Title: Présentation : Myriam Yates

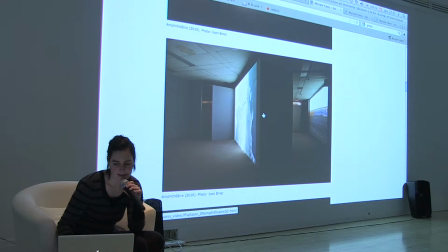16:28 Ça tourne comme ça, puis ça se perd dans le temps, finalement.
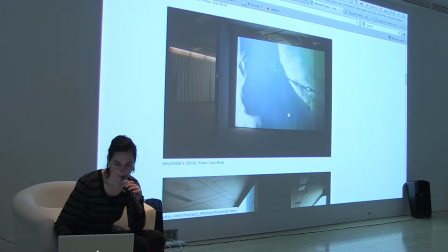16:32 Et c'était conçu pour qu'on puisse voir à la fois la projection des estrades tout seul
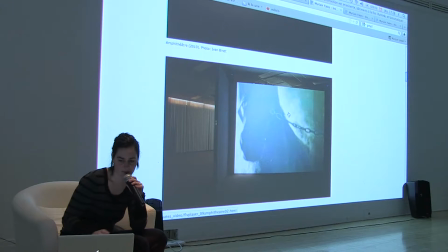16:40 et aussi la projection du cheval isolé, si on voulait, mais qu'on puisse aussi, avec un autre point de vue,
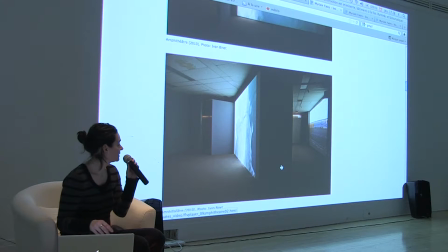16:48 en se plaçant ici, voir simultanément les deux projections.
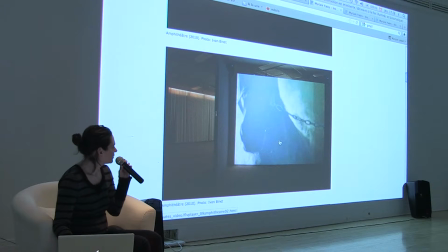16:55 Donc, j'avais fait construire un petit mur ici pour faire un peu penser très minimalement,
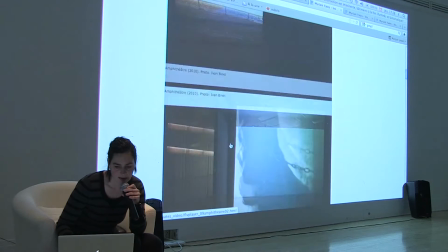17:02 mais mettons aux écuries, aux boxes du cheval par rapport à la piste, aux estrades.
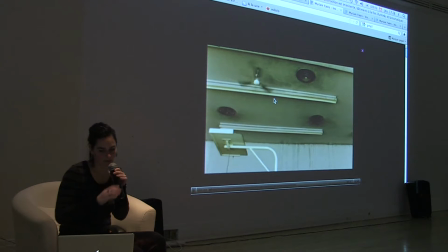17:10 Donc, je peux faire jouer. Puis les estrades, c'est seulement un travelling en film.
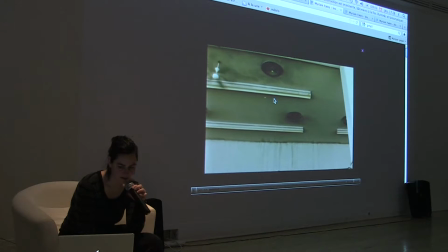17:16 Avant, c'était la vidéo, mais ce projet-là, c'était en pellicule 16 mm.
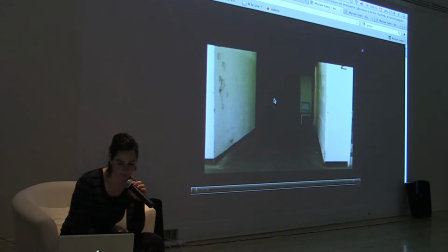17:24 J'avais envie de prendre la pellicule pour un peu faire écho à un lieu qui était vieux,
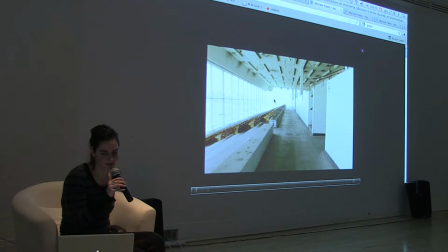17:30 qui allait comme péricliter aussi. Et je trouvais aussi qu'avec des prises de vue architecturales, c'était plus riche avec le film.
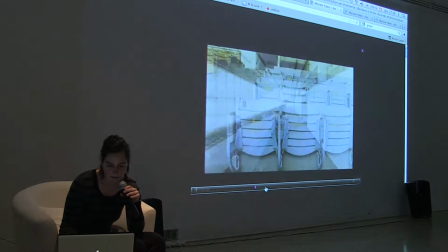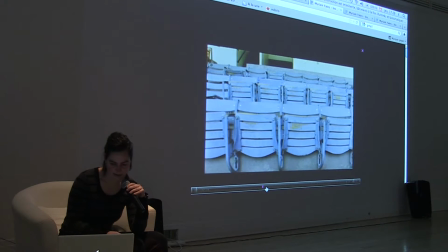17:52 Puis le son qu'on entendait, c'était le son de ventilation qui était dans l'espace.
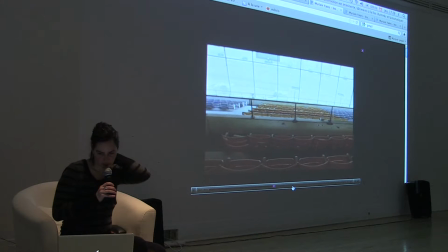18:03 Et ces estrades-là étaient abandonnées depuis, sont abandonnées depuis au moins 20 ans. À l'hippodrome, il y a deux étages d'estrades. Il y en a un, ça c'est le deuxième, le plus ancien, qui a été fermé.
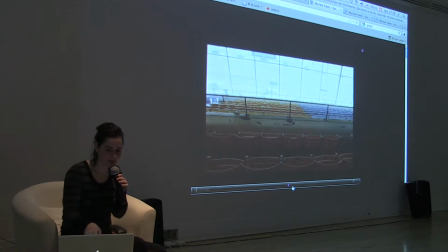18:15 Puis il y en a un qui était toujours fonctionnel, mais au moment de la prise de vue, il n'était plus fonctionnel, mais qui était en dessous de ça.
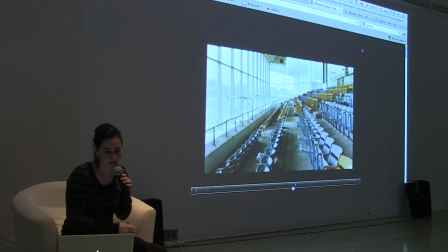18:23 Et au moment de la prise de vue aussi, il restait seulement comme un salon avec deux, trois télés pour regarder les courses internationales en direct.
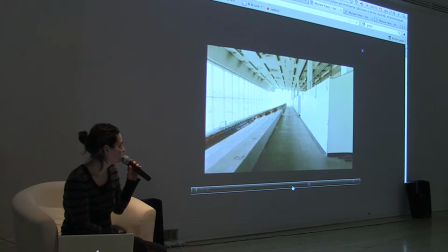18:38 Donc c'était quand même un site qui pouvait accueillir 20 000 personnes, je crois, les deux estrades. Donc j'étais comme impressionnée par le bâtiment. C'est toujours une façon d'essayer de filmer des bâtiments comme des objets, finalement. Oui, et comme des personnages aussi.
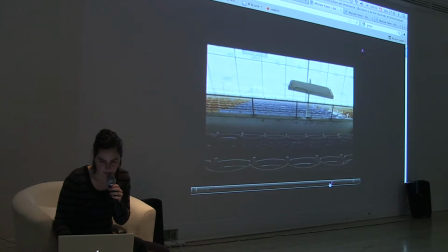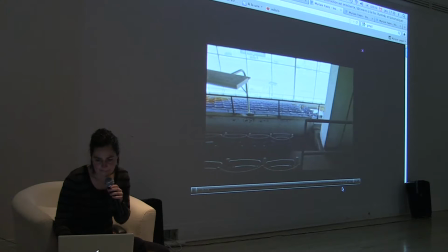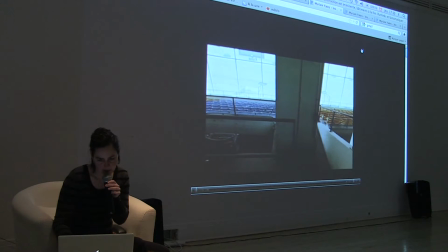19:11 Donc, on avait ça d'un côté, dans la pièce, ici, qui faisait face à un miroir.
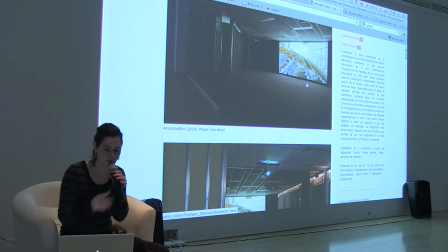19:18 Donc, quand on se retrouvait devant la projection, on se retrouvait un peu entre deux estrades, parce qu'il y en a une qui était reflétée dans le miroir.
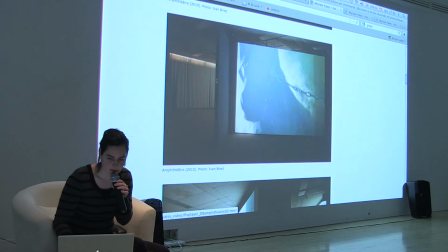19:25 Puis sinon, on avait le cheval ici.
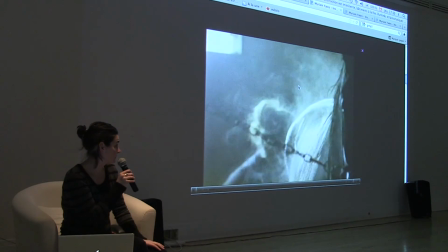19:29 Et c'était la même trame sonore pour les deux vidéos, donc c'est pour ça qu'on n'entend pas celle-ci.
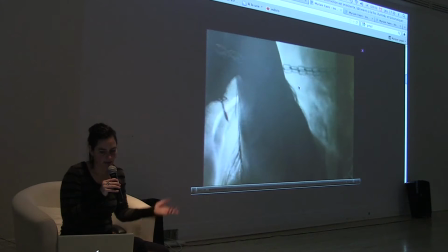19:38 Donc c'était la même trame pour tout l'espace.
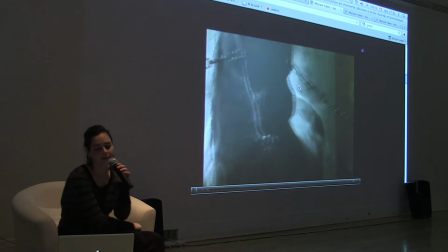19:44 Et l'idée, c'était comme le thème, c'est ça. Le thème de la manifestation, c'était catastrophe.
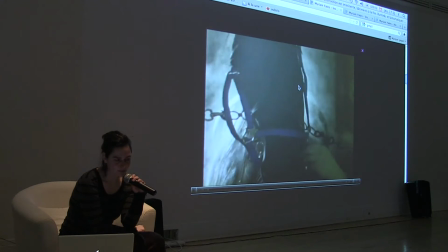19:51 Puis, je me fiais un peu sur le thème pour donner l'ambiance un petit peu aux images,
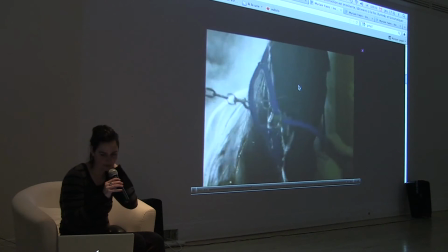19:56 dans le sens qu'on se doute que l'hippodrome allait être détruit incessamment.
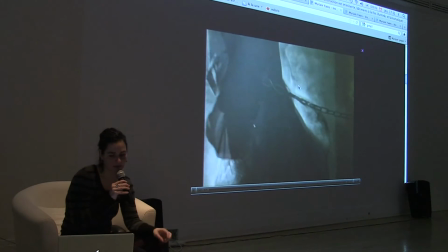20:01 En tout cas, c'est ce qu'on disait beaucoup dans les journaux aussi, même s'il n'est pas encore écrit à ce moment, mais c'était quand même dans l'air.
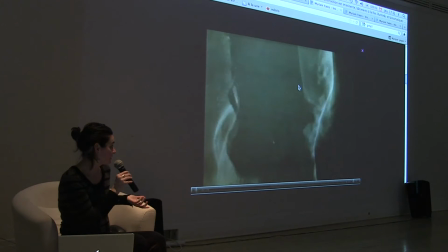20:09 Donc, c'était l'idée, que, en tout cas, sous-entendu que le bâtiment allait disparaître, s'effondrer, donc le cheval aussi, finalement.
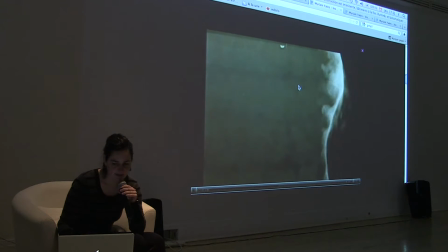20:18 C'était un peu ça, peut-être, la catastrophe sous-entendue.
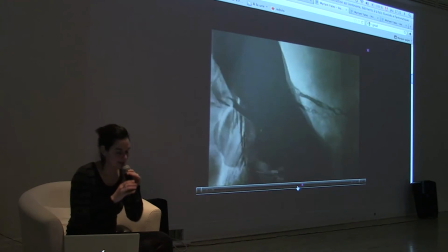20:23 Et donc, je l'ai filmé la dernière journée des courses de Provence, qui était au mois de novembre 2008.
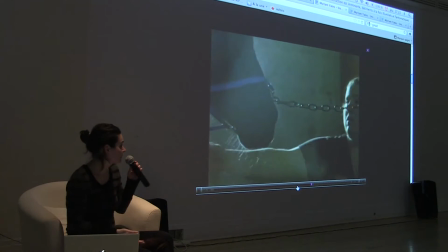20:33 Et c'est pour ça qu'il y a beaucoup de vapeur, ben, parce que c'est le cheval après la course. Mais après la course, ils se font frictionner, puis arroser.
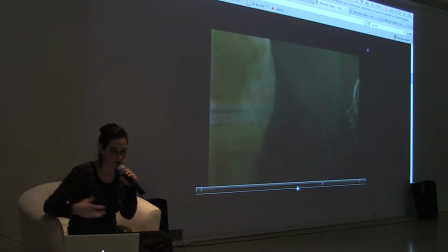20:42 Mais comme il faisait très froid, il y a la chaleur de la bête, puis c'est ce qu'on lui met aussi comme, pour relaxer ses muscles un peu. Donc, je trouvais que ça faisait des images plus organiques avec le organique versus bâtiment.
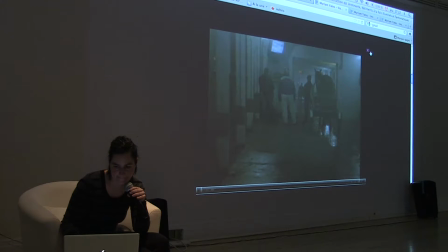Et donc, après avoir fait ces vidéos-là,
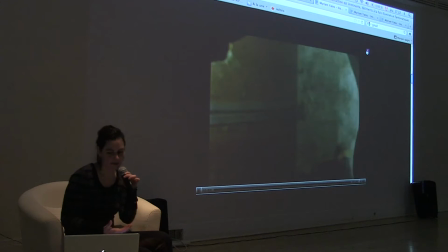21:11 je suis toujours attentive à flairer avec le bâtiment du Bollon, parce que depuis que j'ai commencé à filmer, je trouve qu'il me semblait qu'il y avait plusieurs possibilités de projets avec un bâtiment comme ça.
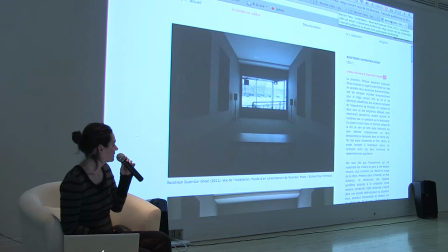21:24 Donc, ça m'amène à l'œuvre qui est présentée ici. Ça a été fait dans le cadre de la triennale, comme on l'a mentionné, dans québécois au Musée contemporain à l'automne 2011.
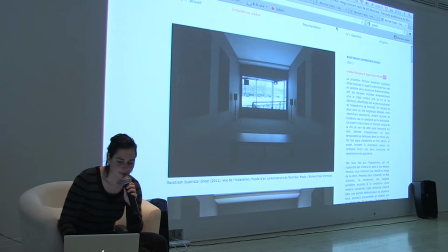21:38 Et ça, c'était c'est sa présentation idéale, si on veut, dans le sens que c'est parce qu'à l'intérieur de...
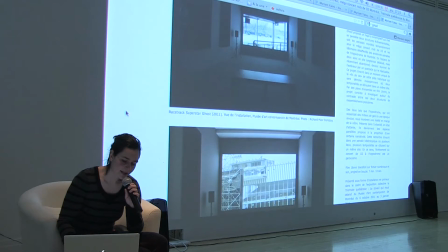21:48 En fait, il y a la présence de la musique
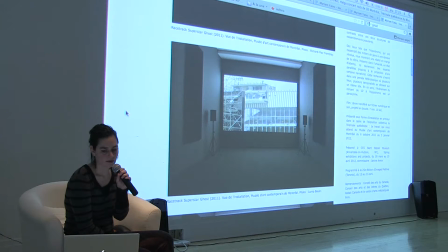21:53 du groupe YouTube, de rock, dans ce bâtiment-là.
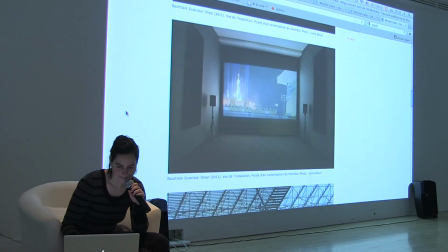21:58 Donc, c'est important pour moi de montrer les panneaux acoustiques.
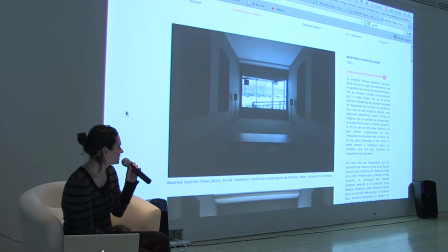22:04 En fait, dans l'installation, je voulais amener un élément de musique, ou quelque chose qui fait un lien avec le son.
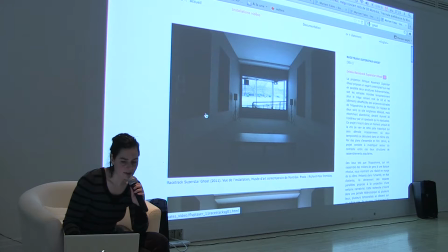22:11 Donc, les panneaux acoustiques ont le double rôle, c'est sûr qu'ils jouent un rôle au niveau de l'acoustique de la pièce, mais c'est aussi pour faire référence justement au son, au spectacle.
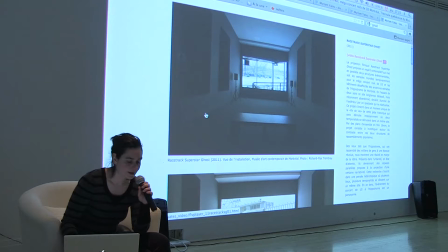22:23 Et c'est pour ça aussi que les haut-parleurs, je vais les mettre sur les trépieds pour faire un peu comme une présentation de scène, si on veut. Et donc, l'œuvre de Paulon,
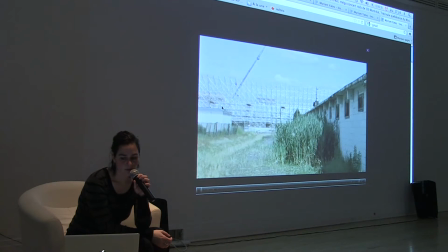22:40 ce qui m'a motivée, en fait, c'est de savoir que dans ce lieu-là qui est obsolète et qui est bientôt à démolir, ce lieu allait se faire actualiser pour deux jours avec la venue
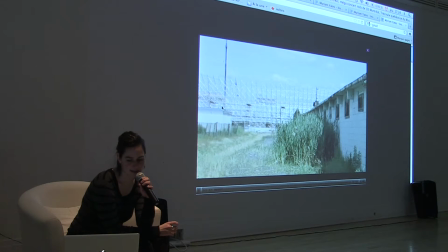22:55 de Loutou, qui n'avait pas trouvé de. Les organisateurs n'avaient pas trouvé de lieu pour installer ce concert-là. Donc, ils ont décidé de construire une estrade sur la piste de course.
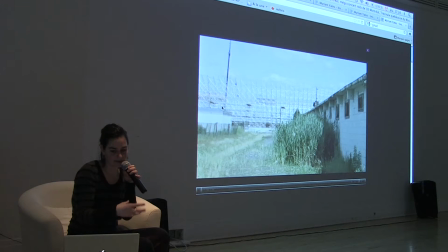23:11 Et moi, je trouvais ça intéressant qu'il y ait comme une estrade dans une autre estrade, si on veut, comme un double, comme une structure futuriste dans une autre structure obsolète.
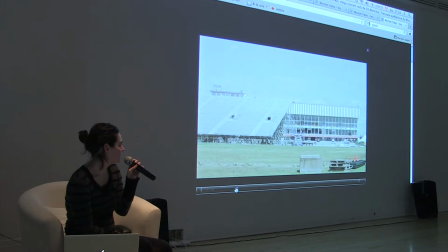23:26 Et puis, ça devenait un peu pas un lieu public, parce qu'il fallait payer pour aller au concert, mais c'est un. Le site allait recevoir une foule comme autrefois, finalement, mais à l'intérieur d'une estrade temporaire.
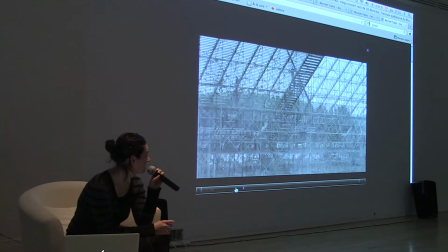23:44 Donc, j'ai décidé de filmer comme si c'était le bâtiment qui filmait, comme si les hippodromes étaient témoins de ce qui arrivait sur cette piste de course.
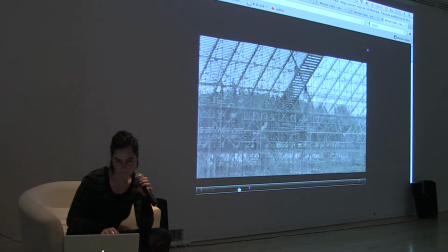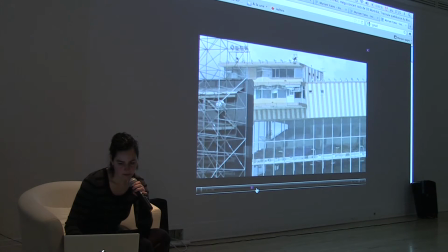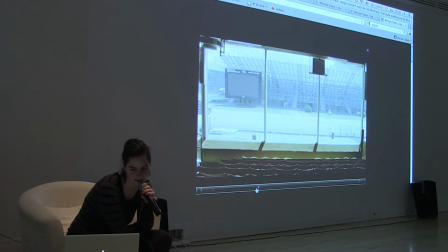24:13 Captures sonores, c'est des captures qui ont été faites sur le site au moment du montage de l'estrade. De l'estrade ici. Et aussi des captures sonores qui ont été faites pendant
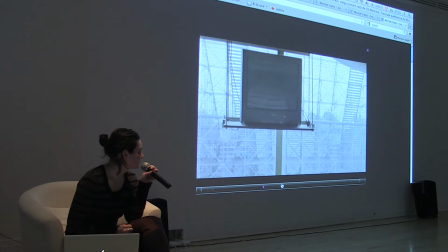24:28 tout le temps où j'ai documenté le ballon depuis quelques années. Donc, la trame sonore est un petit peu fictionnelle.